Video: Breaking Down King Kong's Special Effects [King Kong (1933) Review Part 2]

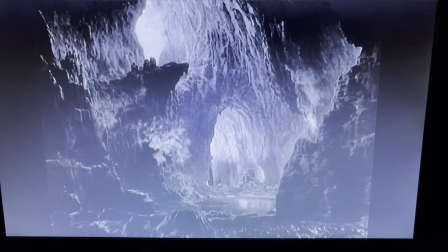16:34 Kong then enters one of the most complicated shots of the entire film.
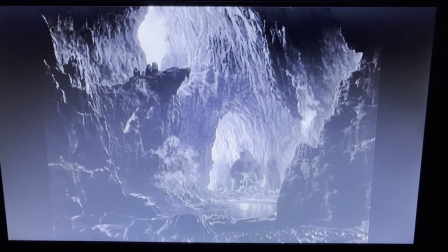16:38 Around him is a gorgeous painting of the cavern that is simultaneously in front of and behind him.
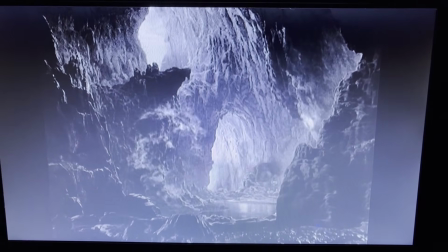16:44 Directly ahead of him is a live-action pool of water, with something swimming inside.
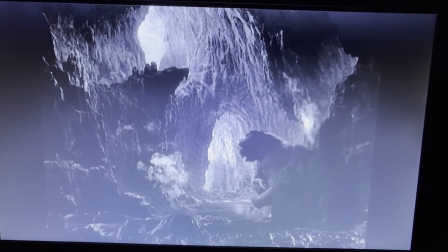16:48 In front of the water is a stop-motion set. In front of this is a live-action miniature of a bubbling mud geyser.
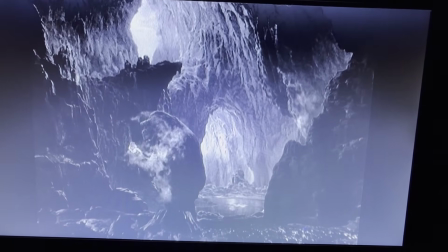16:55 Finally, live-action steam has been printed onto the film.
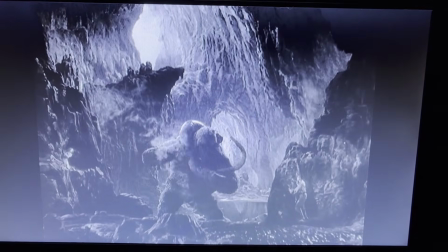16:58 As if this isn't enough, another layer will be added momentarily to this shot in the form of projections of the actors.
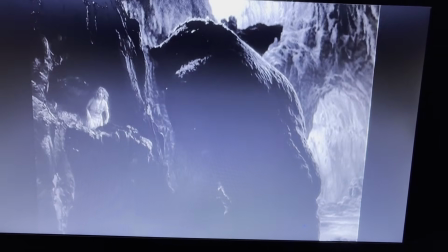17:05 Believing he has found a safe place, Kong sets Anne on a ledge and turns his back to her.
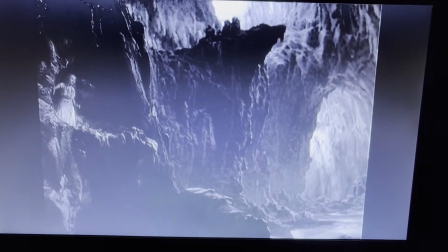17:11 He is mistaken. A gargantuan serpent slithers from the pool toward Anne.
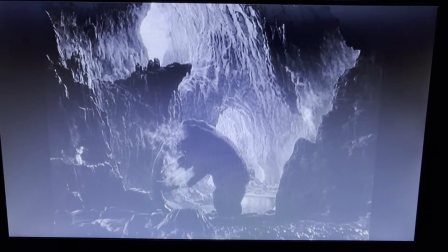17:16 She screams as it lunges at her, alerting Kong and initiating another battle.
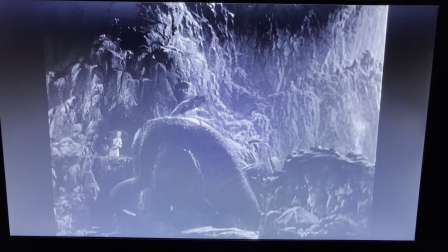17:21 While inferior to the T-Rex fight, this scene still holds up as a worthy successor, mainly because it is radically different in choreography.
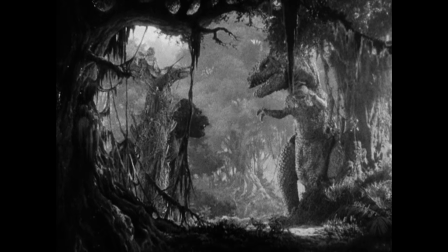17:27 Whereas the Tyrannosaur only presented one threat at a time, this new foe attacks Kong from two directions, the mouth and the tail.
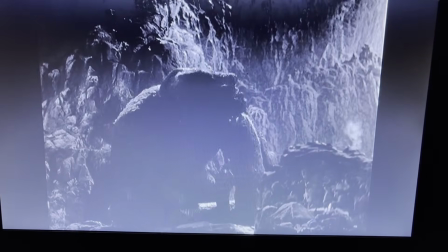17:35 If Kong grabs the head, stopping it from biting him, he is left exposed to the strangling tail.
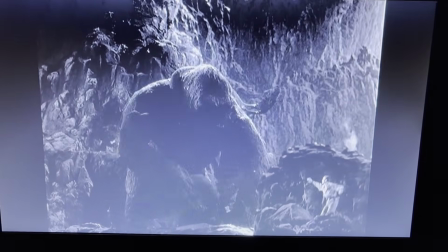17:40 If he tries to pry the tail from his throat, the head will be free to attack. This scene provides a new challenge for the animators.
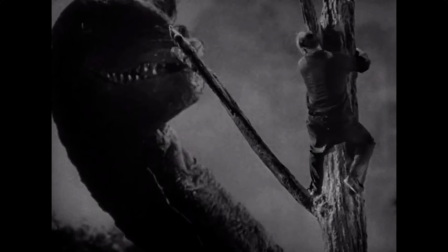17:47 Up until now, all of Skull Island's inhabitants have either been extinct animals or fictional creations,
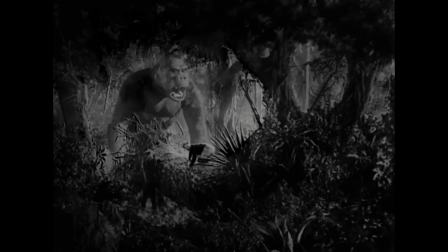17:53 giving O'Brien and his men leeway in animating their movements, because the audience doesn't know how a Stegosaurus or a Kong should move.
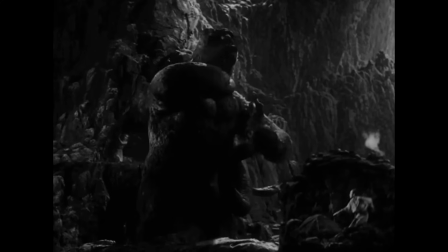18:00 But this thing closely resembles a present-day snake, meaning the audience will have an expectation for its behavior.
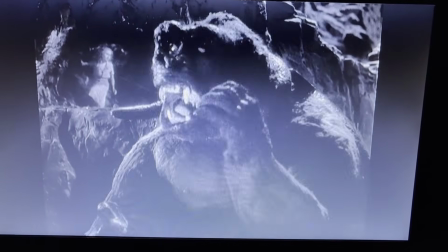18:06 The animators lived up to the challenge. It looks and moves like a real snake.
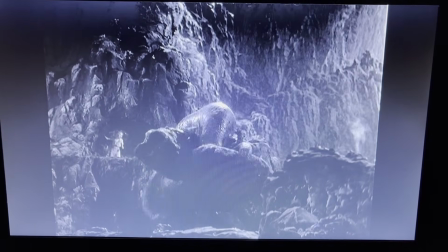18:10 As the creature climbs onto Kong's back, we see its full body and come to the startling realization that it isn't a snake but a plesiosaur.
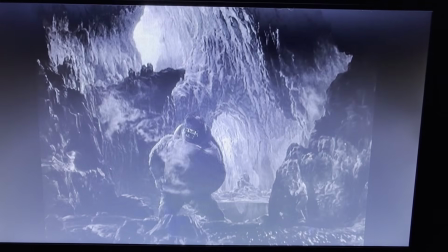18:18 Regardless of the thing's true identity, it makes a fatal mistake when,
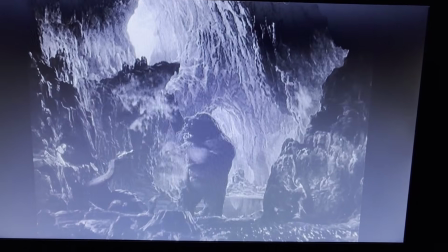18:21 after being thrown off Kong's body, it wraps its tail around his forearm in an attempt to regain its grip.
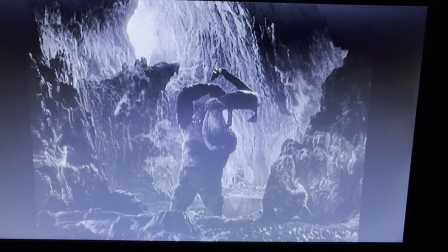18:27 Kong uses this to his advantage and, after beating the plesiosaur's head away, grabs it by the back fin with his other hand, swings the creature into the air, and slams it against the rocks.
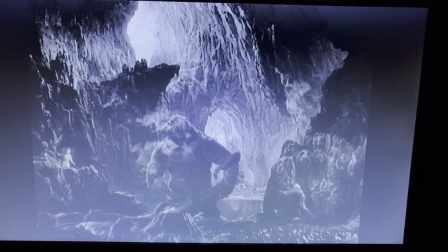18:37 The orchestra's cymbals crash in correlation with the action, channeling Kong's power.
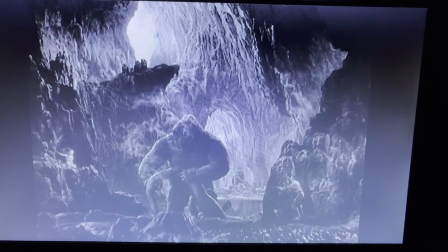18:42 Echoing the last fight, Kong messes with his foe's body before pounding his chest and declaring his victory.
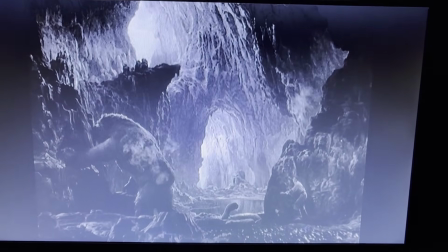18:49 One of the most impressive and inconspicuous accomplishments of the animators is how skillfully they make the solid,
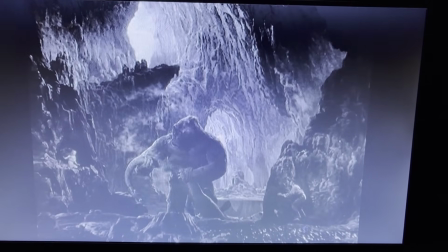18:56 stop-motion prop of the plesiosaur look limp and rubbery.
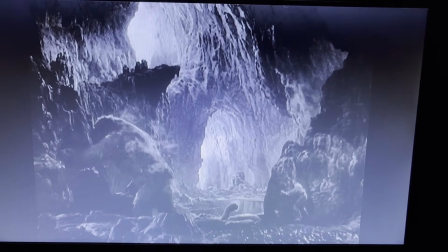18:59 Kong retrieves Anne in another slick transition from the live Fey Ray to the animated doll, and continues his search for a peaceful spot.
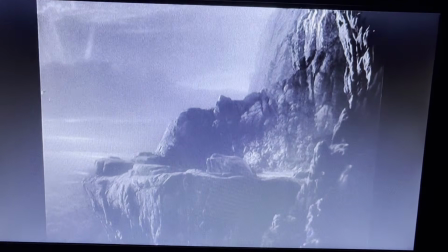19:10 Kong scares off a cluster of birds as he steps onto a ledge protruding from the side of Skull Mountain, where he has a view of the whole island.
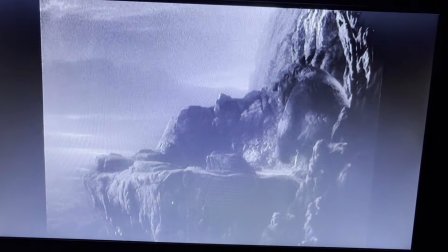19:18 The backdrop of this scene is one of the best paintings in the film. The sheer face of the mountain looming behind, the thick forest of trees below,
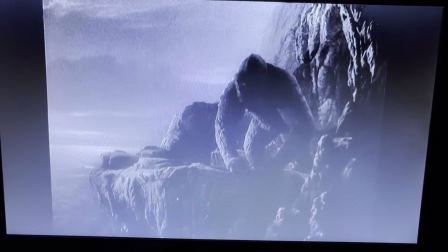19:25 and the sun shining through the low stratus clouds onto the expansive ocean make for a gorgeous visual.
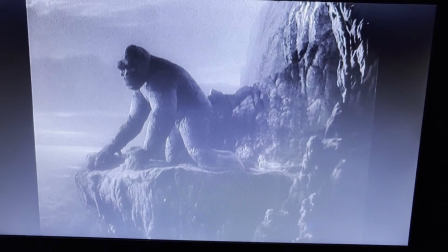19:31 Kong lays down on the ground and carefully surveys the ledge. It's sadly ironic that, to Kong, height means safety.
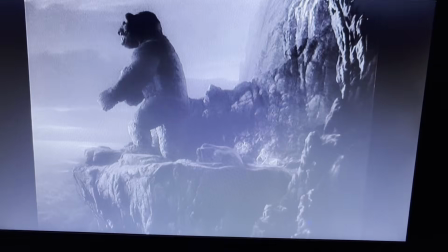19:39 He stands on the edge and pounds his chest while letting out his cry. This is Kong's finest moment.
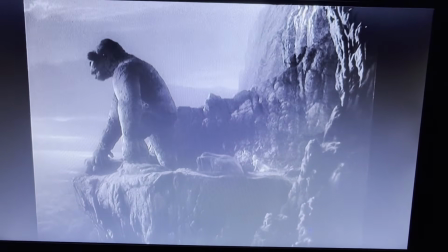19:44 He is the triumphant king of his world. Everything afterward is his downfall.
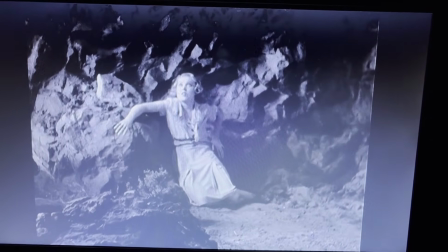19:49 Anne's theme blends with Kong's, conveying her helplessness and his victory.
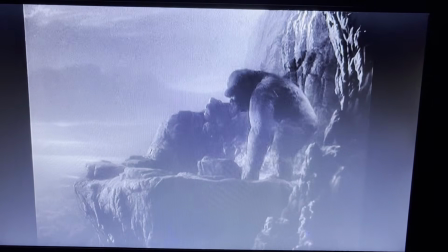19:54 Anne faints and Kong lifts her up, then sits down. This is our first and only time seeing him entirely at peace.
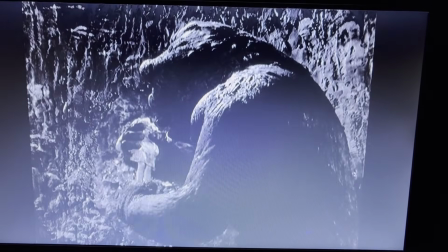20:01 This shot is one of the most technically impressive of the film.
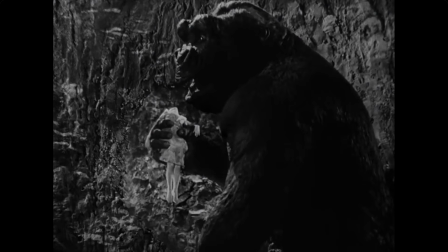20:05 Already, the means by which the filmmakers have synchronized the live-action footage of Fay Wray and the giant ape hand with the stop-motion animation is clever.
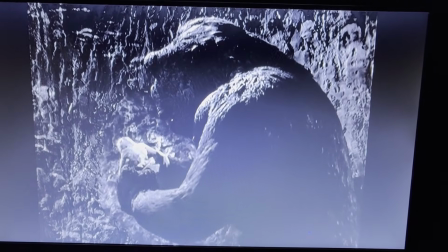20:12 The stunning part of this scene is when Kong tears off part of Ann's dress, holds it in his hand, and sniffs it.
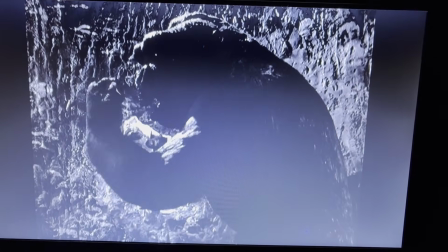20:19 The barrier between reality and illusion is shattered.
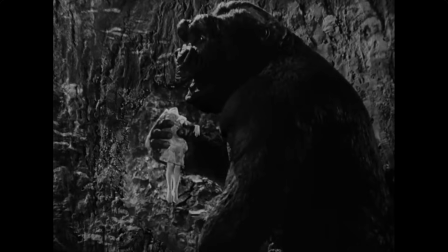20:25 Now that Kong has finally taken a break, I'll use this moment to talk about his design.
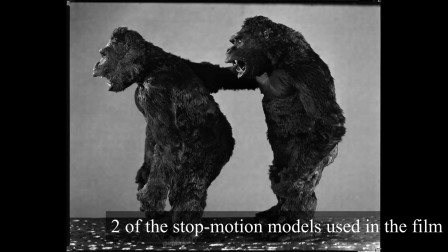20:29 This is by far my favorite Kong design because it impeccably balances his traits.
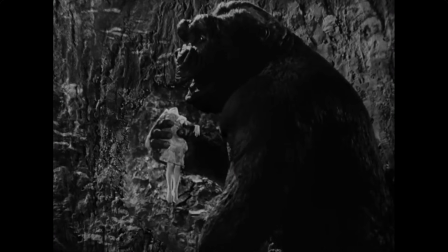20:34 He looks old, mean, and hardened, but when at rest, his face and posture take on a peaceful, melancholy appearance.
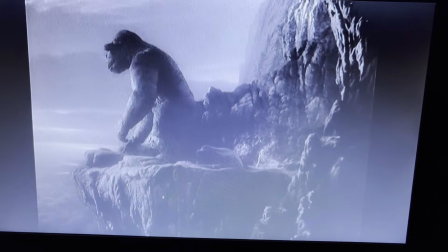20:41 He switches between walking on his knuckles and his hind legs frequently, and this alternation is handled perfectly.
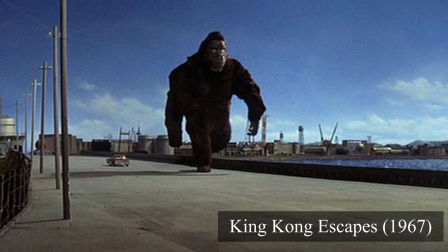20:47 Most other portrayals of the character go one way or the other, full biped or full gorilla.
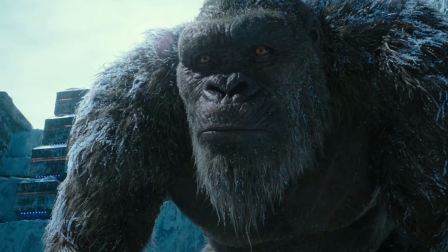20:52 The only movie that really tries to capture both is Godzilla vs. Kong, but the transition between poses isn't natural.
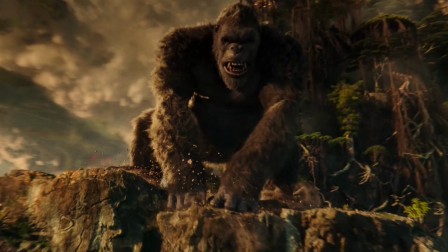20:59 It looks like two separate Kong designs are being used in the same movie. Part of this will be the fact that, in the original, Kong usually has a reason to stand upright.
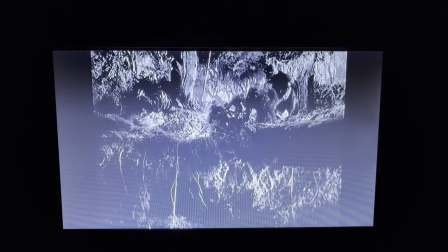21:07 Sometimes it's to grab something or pound his chest, but usually it's because he's angry. The Monsterverse version seems to switch at random.
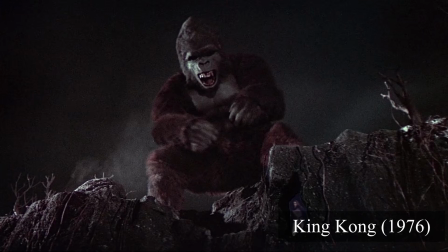21:14 I myself don't like the bipedal Kong. It makes him too much like an oversized Sasquatch.
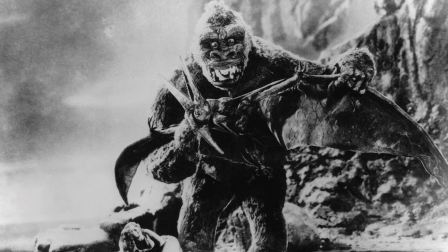21:19 When O'Brien's Kong stands on his hind legs, it looks just awkward enough to be ape-like.
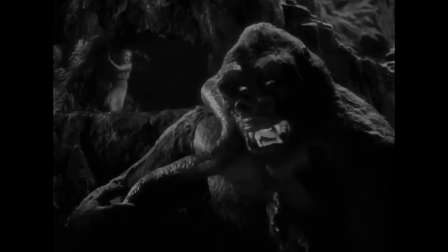21:24 To put all this simply,
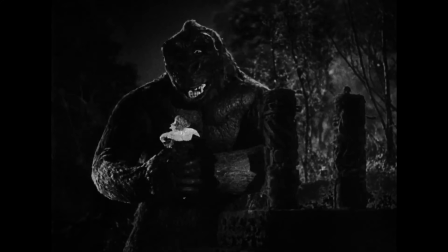21:26 the original Kong's design is my favorite because he looks and moves like an actual gorilla while still appearing monstrous enough to be fantastical.
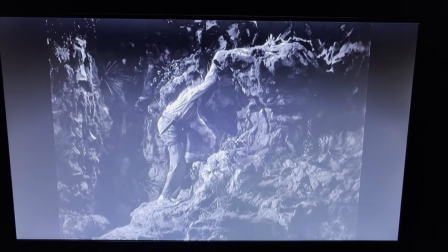21:37 Driscoll, nearly at the mouth of the cave, rests his weight on an unstable rock, alerting Kong.
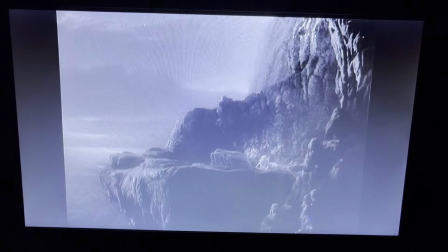21:43 Now temporarily free, Anne begins crawling away. A pterosaur flies past in the background, foreshadowing an upcoming incident.
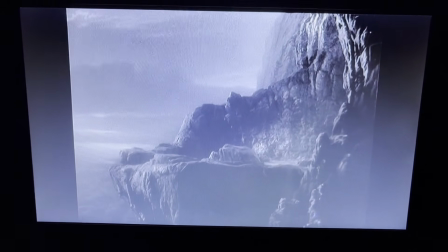21:50 Anne disappears behind a rock and reappears on the other side as a wonderfully animated model.
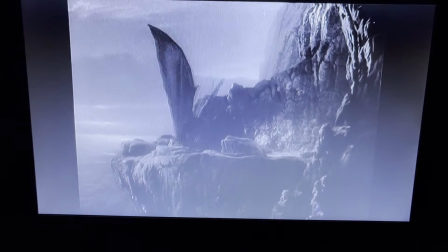21:55 Suddenly, the pterosaur from a few moments ago swoops in and grabs poor Anne in his claws.
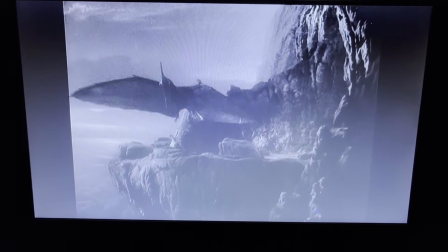22:00 She really can't catch a break. The winged creature fumbles with its catch just long enough for Kong to return.
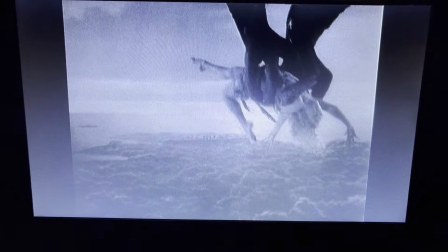22:06 I applaud the props department for manufacturing a pair of life-size pterosaur talons for the sole purpose of having two brief shots of Fay Wray being carried away by them.
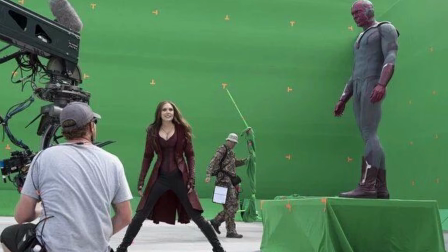22:15 Movies aren't as fun as they used to be. Kong thwarts the oversized bird and oof!
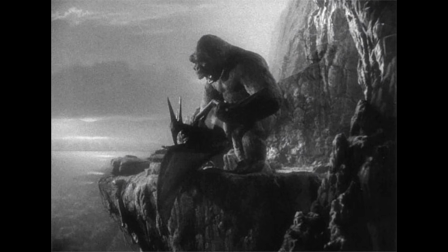22:20 Anne is dropped to the ground. This fight is one-sided, and thus less interesting than the other two, but who cares?
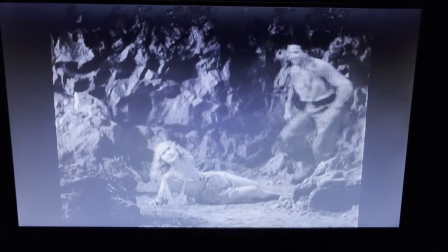22:26 We got an extra dinosaur scene. Jack miraculously reunites with Anne, who quickly catches on to his plan.
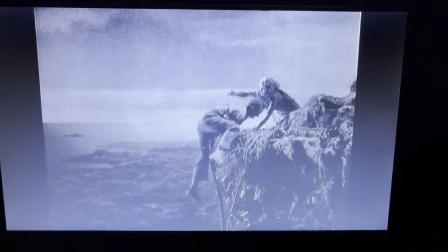22:32 While Kong finishes off the pterosaur, Jack climbs down a vine dangling from the ledge, with Anne hanging onto his back.
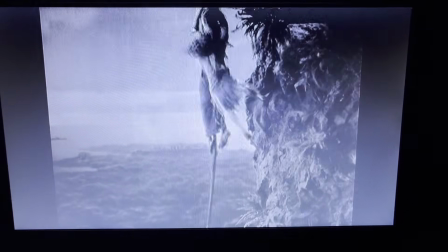22:39 Aside from Jack's hairline suddenly receding, this is a wonderful, exciting stunt.
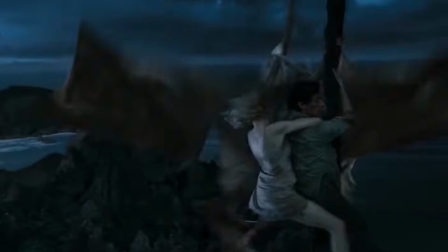22:44 Not to pick on the Peter Jackson remake, but its version of this scene uses so many green screen effects and quick edits that the
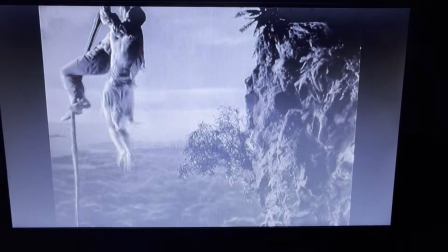22:51 athleticism of Driscoll climbing down an unstable vine with a grown woman on his back is lost.
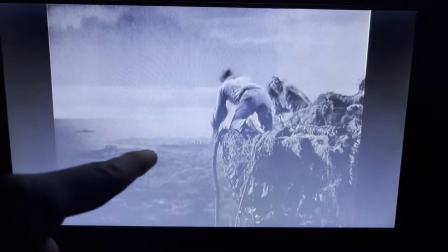22:55 Looking into the background, you can see the wall and the anchored venture. I can't get past the amount of thought and care that went into the visual design of this film.
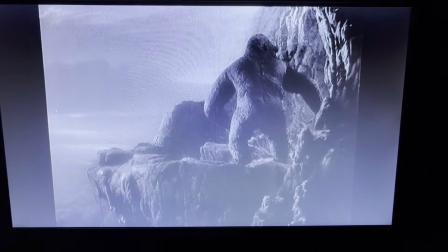23:03 In a genius moment of tension, Kong realizes Anne is gone, sees Driscoll escaping with her, then begins pulling the vine up.
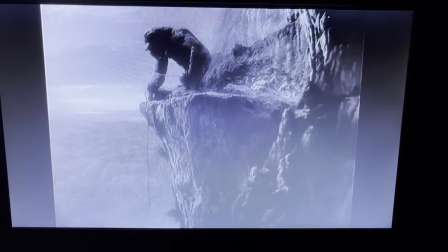23:11 After how much Jack and Anne have gone through, it feels crushing to see their progress so easily undone.
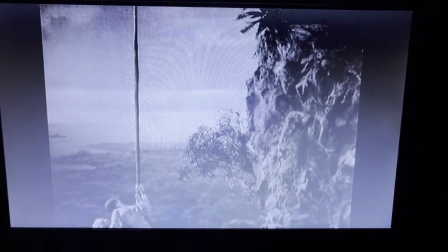23:17 The look of determination on Kong's face and the dreadful sight of the two humans rising closer
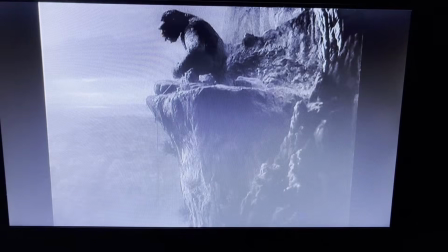23:22 and closer to him spurs the viewer's imagination to picture what will happen when they reach the top, adding to the horror.
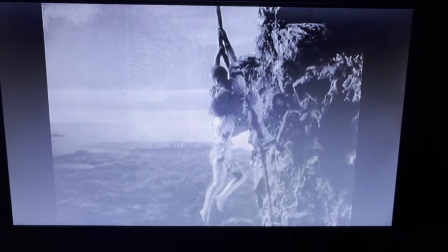23:27 As a last resort, Jack lets go and falls, with Anne, into the lake below.
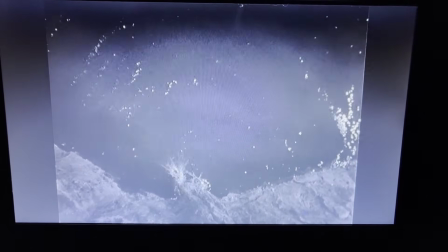23:32 The cheesiness of the falling dummies is compensated by how close they come to hitting the rocks.
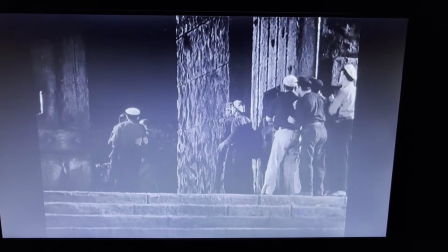23:40 In spite of all odds, Driscoll returns to the wall with Anne in his arms. Her theme plays as they cross the threshold.
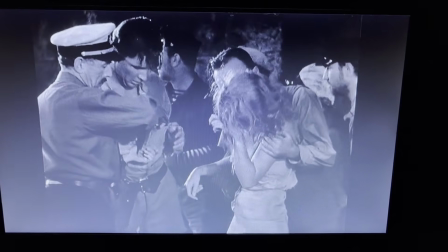23:47 This piece of music that previously conveyed a sense of pitiful despair now carries a triumphant but exhausted energy.
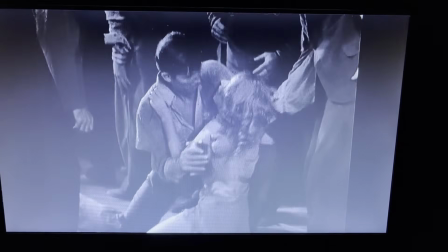23:53 The characters regroup, and the film takes a breath. Then, Carl Denham asks this question.
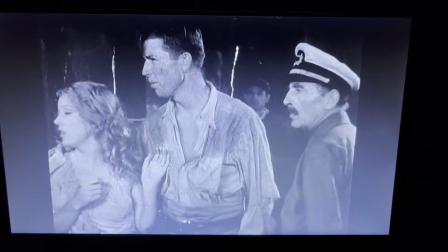23:59 Wait a minute, what about Kong?
Every scene of this character has been building to this moment.
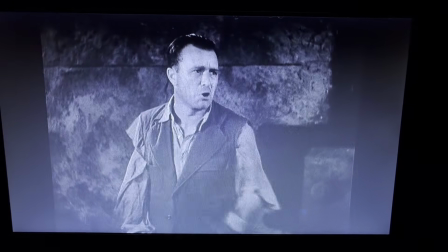24:05 Audience has both heard about and seen his ambition and the lengths he will go to achieve it, but has never been let in on his thoughts since seeing Kong.
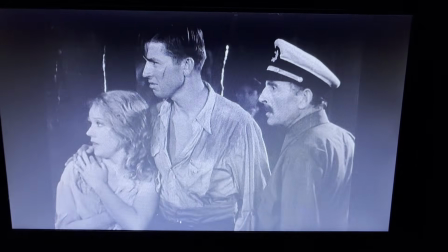24:13 Now, he's finally revealed his new plan, to capture the beast by using Anne as bait.
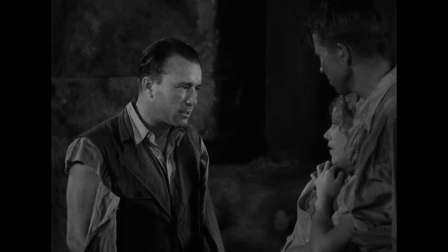24:18 It's a crazy idea, and everyone is against it. This is the biggest conflict these characters have with each other.
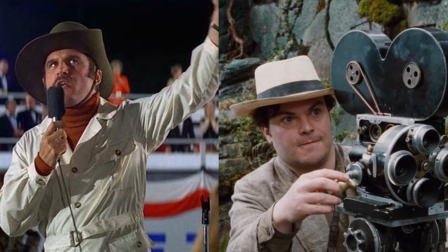24:24 It's interesting that this scene, which is less than a minute long, would essentially become the entire basis for Denham's characterization in both remakes.
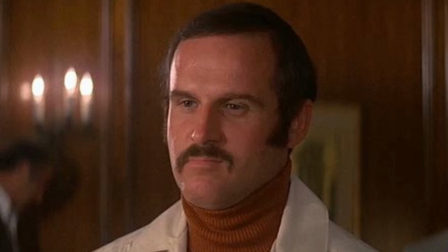24:32 And yes, I know the guy in the 1976 version isn't Carl Denham, but he plays the same role.
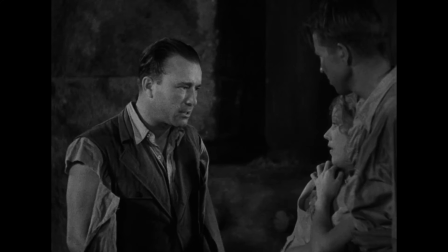24:41 I've always wondered what Denham would have done, but we'll never know because the lookout spots Kong.